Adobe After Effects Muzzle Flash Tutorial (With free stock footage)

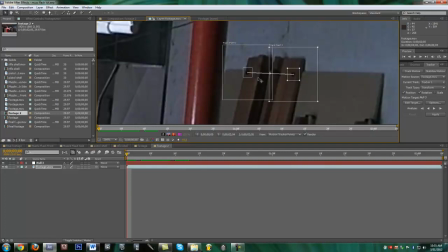(4:06)
And this will allow more space for After Effects to track, and it'll give you a better track. So also make the inside ones a tiny bit bigger, but if you make the inside ones giant, it'll take like 2 seconds of frame to motion track.
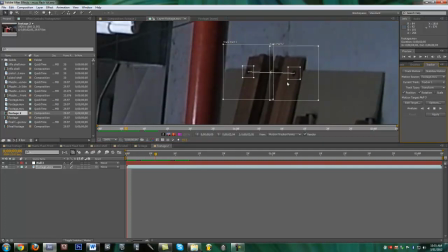(4:20)
Alright, so go ahead and hit play to track, and as you can see, it's doing a pretty good job of staying on those points, not really moving around too much.
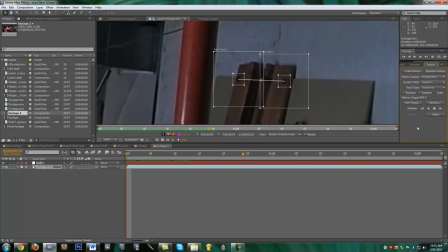(4:28)
And if yours is, you can stop it, drag it back, maybe change something up a little bit, and then just hit track forward again, and it'll just retrack over everything that you just did. So just let it track and let After Effects do its thing.
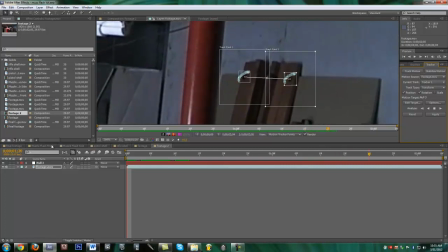(4:47)
Shouldn't take too long unless you've got a long track. And it's done. So I have a null 3 right here, and so click edit target and click null 3 or your null object
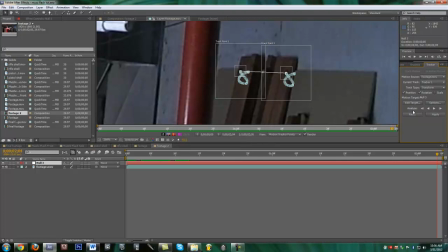(5:06)
if it's not already selected, and then click apply X and Y.
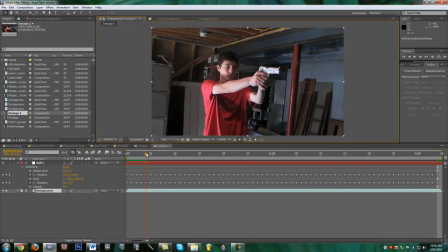(5:13)
So then you can see this red box over here will just stay in place. And so now anything that we parent to the null object will move with the null object and
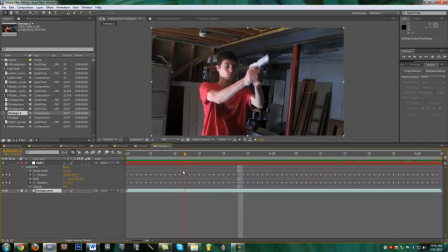(5:28)
be motion tracked to the scene. So let's go ahead and import the muzzle flash side.
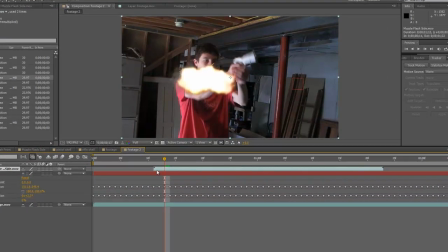(5:36)
As you can see, it's pre-keyed here. I gave you a couple frames just in case you want them. Then just drag the endpoint down. And I shoot the gun around. Let's go right there. Just drag the muzzle flash over. Then drag it over on the screen.
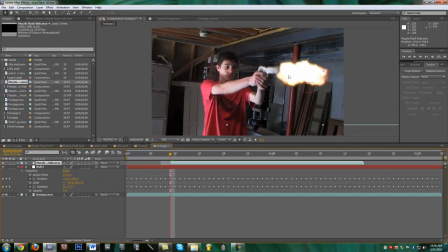(5:53)
And you can position it to about where you like. And then click, hit toggle switch modes down here if you don't see your modes. And then click here and then go up to here and click screen. And the reason I do this is because it just kind of blends it more with the environment and the lighting that it gives.
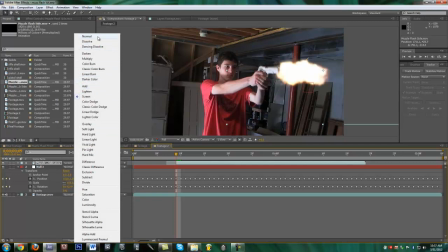(6:12)
You can click, you can just see it as I click normal again, it looks a little harsh and the edges don't really blend very well. And so when you click screen, everything looks pretty good. You can also click add, but I'm a more of a screen fan.
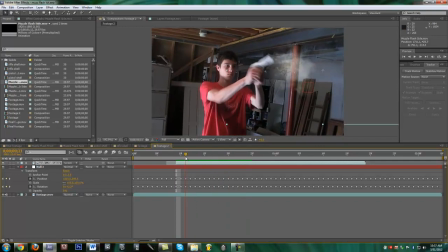(6:27)
So now you can see, it looks already pretty decent just because the smoke is really what sells a great muzzle flash. And so, but you can see that the smoke is kind of moving around without really being a part of the environment.
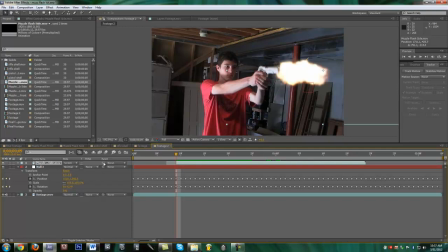(6:42)
So what we're going to do is grab the pick whip tool and drag it onto the null object. And that'll just parent this and give it all the motion from the null object. Or you can click the drop down menu and click null 3, whatever you want to do. It's all the same. But just, I kind of like the pick whip tool a little bit more.
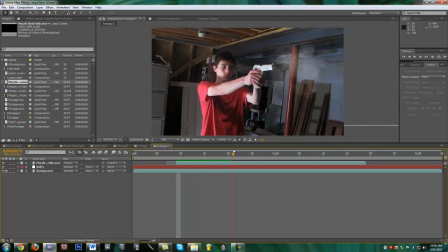(7:02)
So now you can see the smoke does not fly off into space randomly. It sticks to the environment and looks like it's there. Alright, next what we're going to do is create the slide moving back. So what we're going to do is select your footage and then hit Control D on a PC or Command D on a Mac. I'm on PC, so Control D for me.
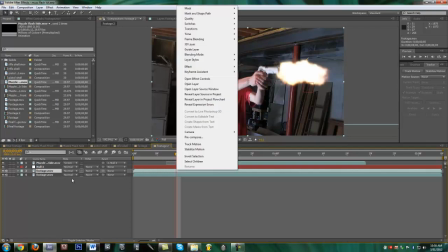(7:21)
And then you want to drag your endpoint. Oh, never mind. Right-click the layer. Actually, first I'll rename this to slide just so you don't get confused.
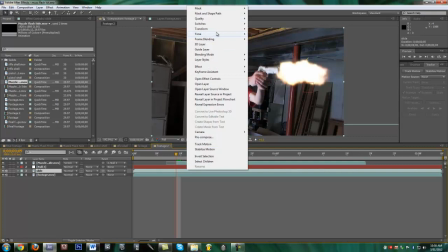(7:31)
It actually helps a lot and helps you keep more organized.
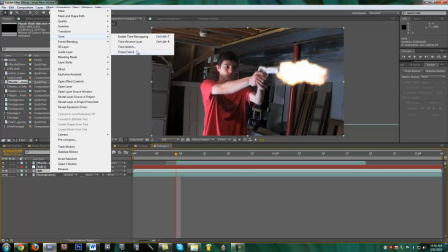(7:35)
So right-click the slide layer and click time, freeze frame, and that'll make everything on that layer one frame.
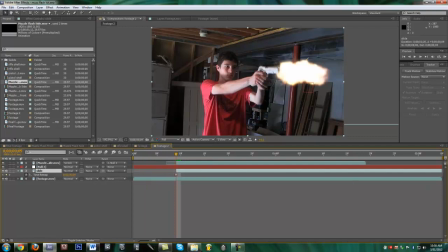(7:43)
So now we can drag this down just to one frame. I'll actually make it two frames, one right here. I'll tell you why in a second. So right here, go ahead and
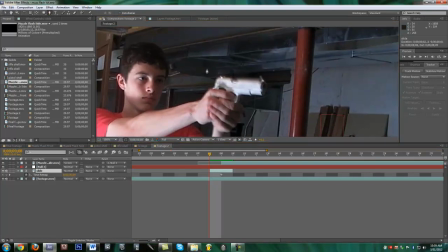(7:59)
hit G on your keyboard for the pen tool, or just click the pen tool up there, and make a mask
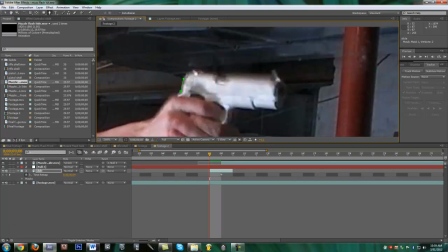around the gun.